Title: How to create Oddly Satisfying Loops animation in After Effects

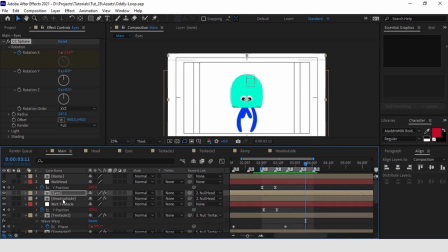[29:08]
Now that the main movement is essentially done, let's make it more dynamic by creating some horizontal movements and rotation. We can begin with the head.
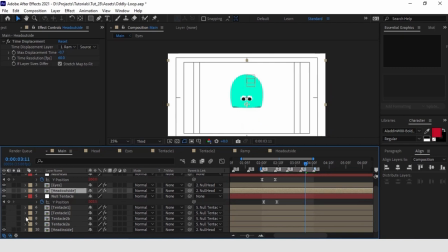[29:21]
So let's disable the tentacles and select the null which controls it.
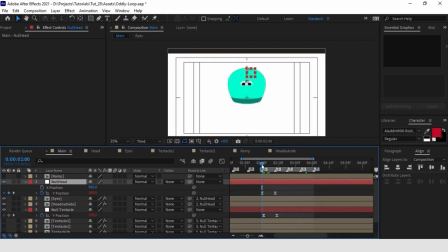[29:28]
We add keyframes on the x-axis, the first 8 frames before the beginning of our work area, and the second one 8 frames after.
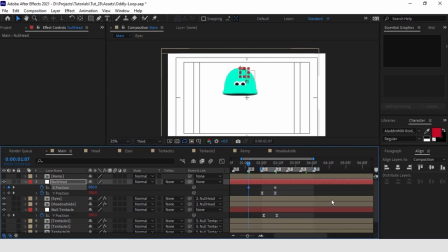[29:42]
On the first one, we will move the null left, and on the second one, we move it right. We can add easy ease and a ping pong looping expression.
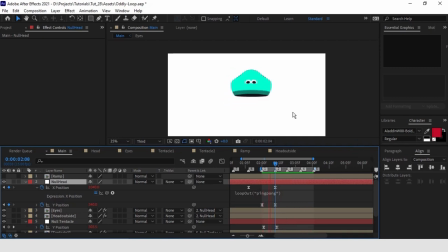[30:00]
This way, we get a sort of arc movement, which makes our composition much more interesting. Now on to the rotation. Let's add a keyframe at the beginning of our loop and another one 16 frames after.
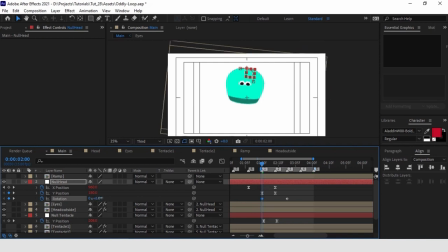[30:19]
On the first one, we rotate the null left, and on the second one, we rotate it right. Let's always use the same values.
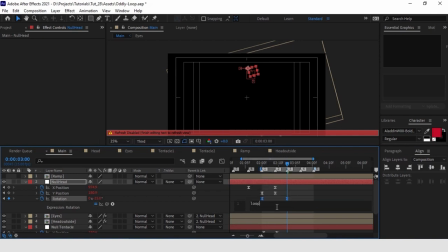[30:31]
Also here, we are at the ping pong looping expression and our movement is completed.
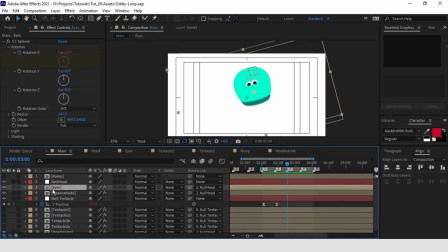[30:42]
Now let's try to reinforce the sense of depth on the head by taking advantage of the rotation of the eyes, also on the y-axis and z-axis.
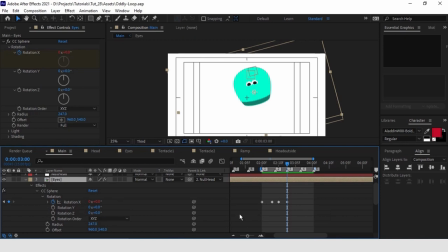[30:53]
On the y-axis, we're basically going to replicate the movement we already set up on the head.
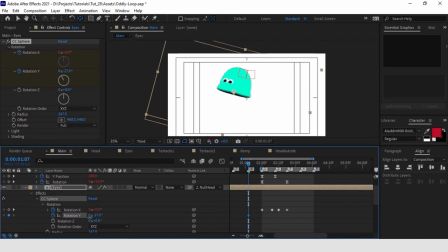[31:02]
We move them left when the body moves left, and we move them right when the body moves right. You can also apply some easy ease and the ping pong looping expression.
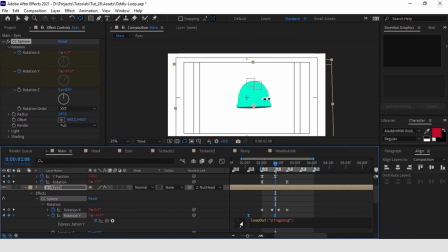Afterwards, we drag the keyframes behind a couple of frames.
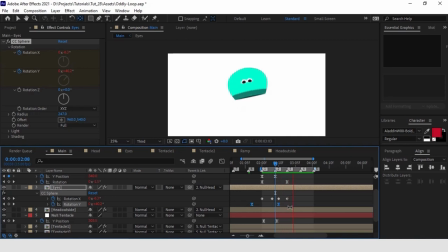[31:26]
Doing this makes it look like the eyes move first and then the body moves in consequence. This simple trick reinforces the idea that it is a soft body. Let's repeat the same process on the Z rotation.
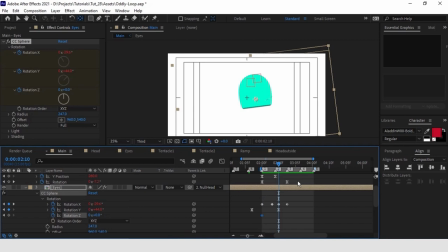[31:42]
This time, we tilt the eyes following the rotation we have on the null. And also here we can apply easy ease and the ping pong looping expression.
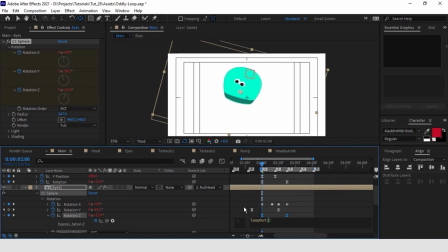Finally, we create an offset of couple of frames, always to make it look like the movement of the body is anticipated by the movement of the eyes.
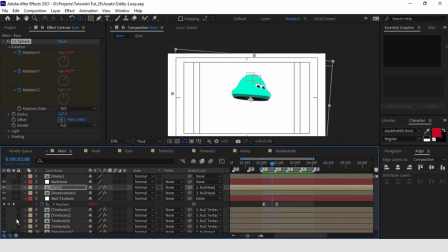[32:17]
Once we finish with the head, we can move on to the tentacles. We are essentially going to repeat the same process we followed on the head. Let's select the null that controls the tentacles, and also here we can set up a movement from left to right on the x-axis.
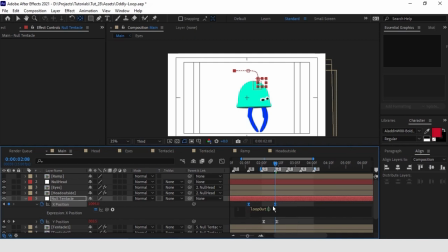After we set up the same movement on rotation,
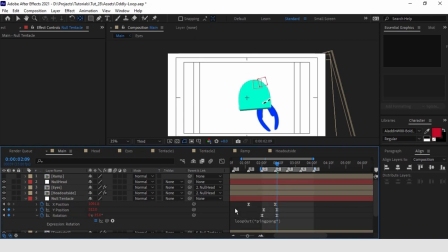once finished, we create an overlap of some frames between the movements we made on the head and the movements we just created for the tentacles.